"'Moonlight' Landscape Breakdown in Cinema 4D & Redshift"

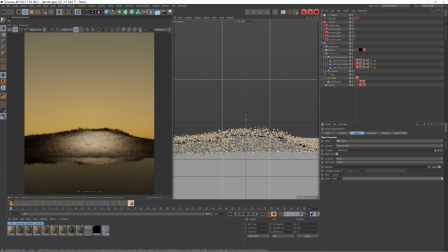(4:09)
Sometimes I'll be into like the hundreds of thousands or millions. So yeah, this is actually pretty light. But yeah, coming back into the Redshift object particles tab, few settings in here you can play with. The distribution I've set to random. Doesn't really make too much of a difference in this particular scenario,
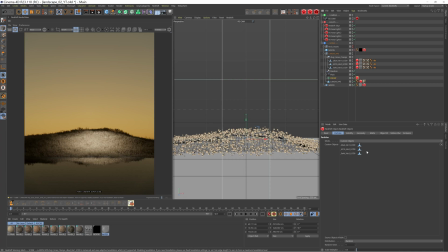(4:29)
but say you were scattering, you know, along a cube from left to right, and you had these three, it's gonna scatter this one, then scatter this one, then scatter this one, and repeat and repeat. So you're gonna get a lot of repetition, whereas you want it to feel more natural and organic in this scenario.
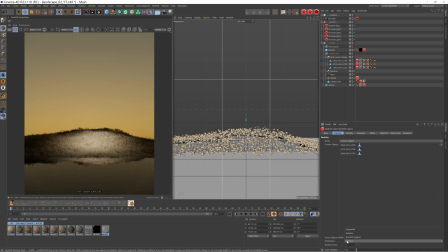(4:47)
So I will change the distribution to random instead of sequential, which is the default. You then have the scale multiplier. This is really handy. I only actually noticed that was there recently, but it's going to take your scattered objects,
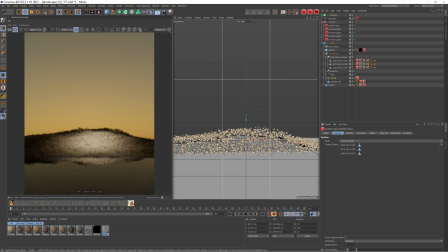(5:03)
so the grass clumps, and you know, in this case I've set it to 0.5, so it's just going to half the size of all those objects. If I set it to the default of 1, you can see it's double the size. Doesn't really work with the scale of this scene, so this is really useful just to kind of shrink everything down.
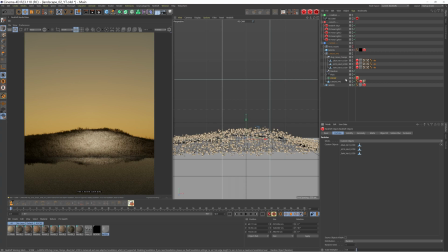(5:21)
And then what I'll go on to is using a random and a plane effector to just add even more randomization and make it feel a bit more natural and organic. So let's talk about those. So we have a random effector. If I disable this, you can see that it really is making a world of difference. This is what the default matrix will look like.
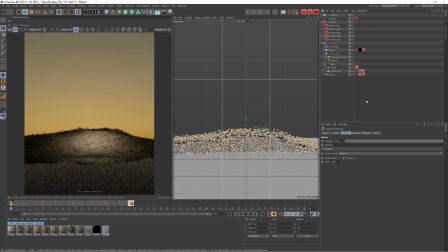(5:40)
And then with our random effector, you know, really helping to just make that feel a lot more natural. So what is it doing? Let's go into the parameter tag, tab even. And we have a position, scale, and rotation enabled.
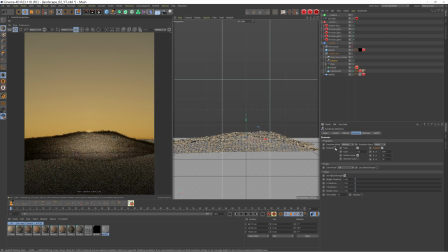(5:56)
Now, typically I won't enable position because what it's actually doing is it's lifting your objects off your scattering surface. So it's lifting them off the landscape. In this scenario, it worked because, you know, there's so much grass, you can't really tell that some of them are floating essentially.
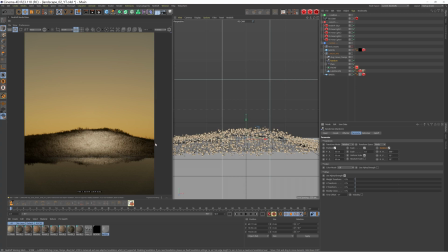(6:15)
So it works well, and it just really helps to break it up along this horizon here. Just makes it feel a lot more organic. So yeah, just left these at the default 50, 50, 50. So it's just going to randomize them in those directions by 50 centimeters. We then have the scale set to 0.5.
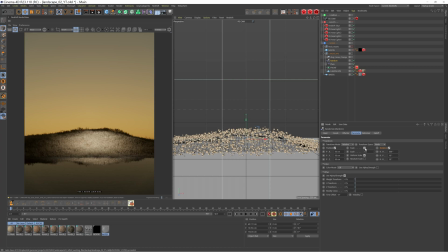(6:34)
So some are going to be 0.5% bigger, some are going to be 0.5% smaller than their original size. Again, just helping to add some more variation. You can see if I disable that, all these cubes are the same size.
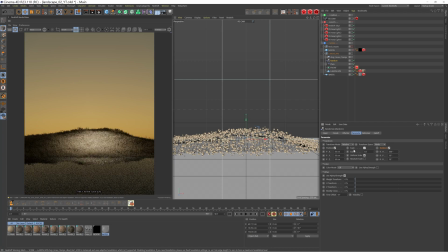(6:49)
So this again, yeah, just helps to make it feel a bit more natural. Finally, rotation. This is set to 500 degrees, but realistically, you could set that to 360. What this is doing, if you just look at the viewport, is spinning them around on the X axis.
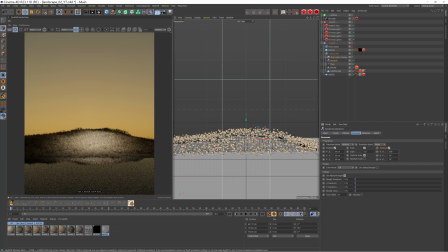(7:04)
So again, just helping to add some more randomization. I don't know why I set it to 500. Really, if you have it set to 360, it should be more than enough. I will just set it back to what I had though. We then have 10 degrees on both of these parameters here.
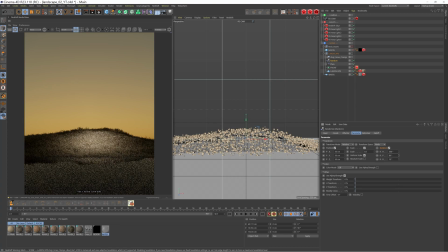(7:20)
So if you just look at the viewport again, you can see this is tilting it on its side, and same with this one, tilting it in the other direction. So I just use a tiny amount of randomization on these two, just so some are kind of leaning and some aren't.
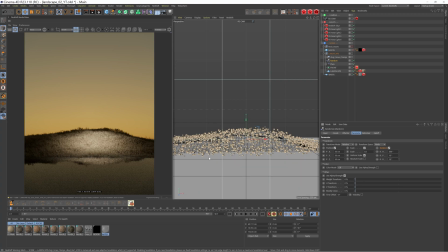(7:38)
Again, these are all just to help it feel a bit more organic and natural. I don't know how many times I've said those words, but yeah, you get the gist.
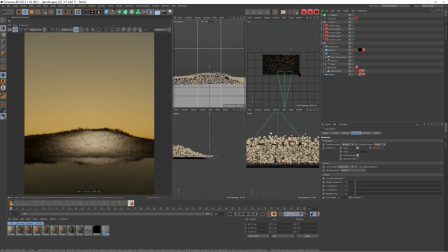(7:47)
Finally, we have this plane effector. If I come into the front viewport, you can see a bit better at what's happening.
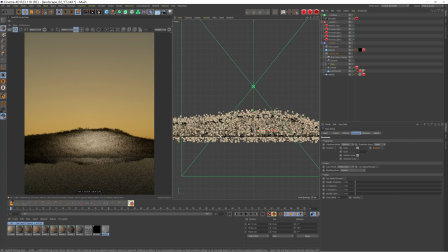(7:52)
If I disable this, you can see that some of these grass elements are actually going underneath the water, and you might not be able to tell in the render view currently, but some of them were poking out from the water and I didn't really like the look of it.
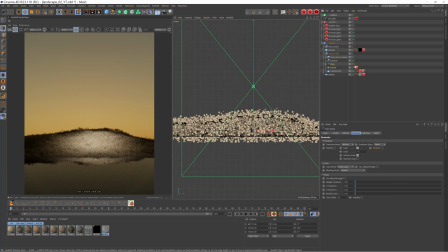(8:07)
So all I've done is grab this plane effector, set the scale to -1, and then used a linear field, which is really small here.